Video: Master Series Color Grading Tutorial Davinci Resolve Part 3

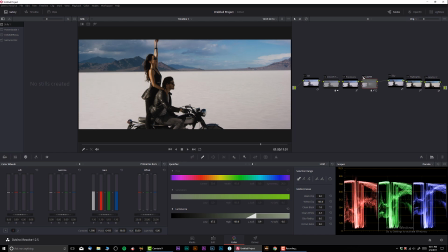12:38 So before and after, before and after. Look at the difference. Look how much more 3D-dimensional she becomes. Very, very nice. It definitely gives a lot of volume, even to the clouds. So let's check out this whole thing.
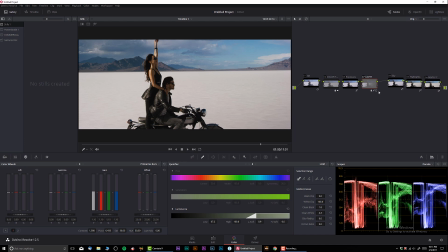12:55 Before and after. Very nice. I really love how it looks. And finally, what I personally like doing, so let's do clean up things.
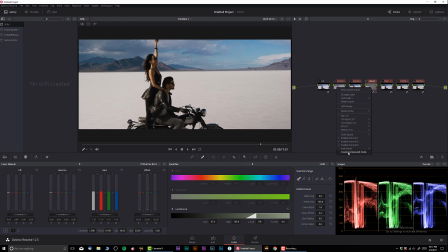13:07 Let me combine all this. That way it's not on my way. And finally, I just want to add a little bit of film grain. And I'm going to use the built-in film grain in DaVinci Resolve.
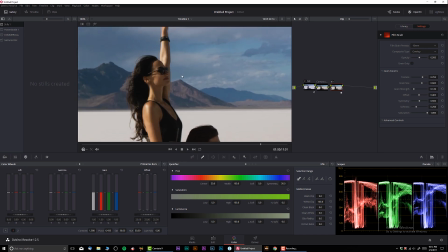13:21 Okay. And I'm going to do, let's see how the 16 millimeter looks. Let's check it out really quick.
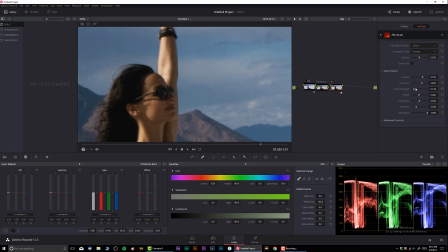13:29 Before and after, a little bit difference. I want to make sure that it's not saturated. Let's see if I can do...
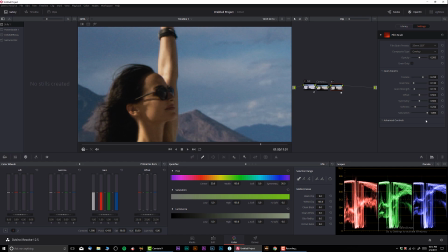13:43 Let's do this one, 35. Let's remove any saturation. So let's check it out before and after. Perfect. I really like it.
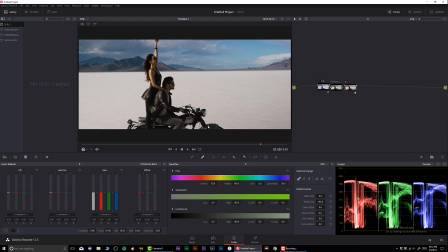13:55 And this is our final color grading for the Master Series Episode 3. Thank you guys so much for watching. Make sure to subscribe. Check out my Facebook and Instagram page for different pictures and updates about color grading. And I'll see you soon.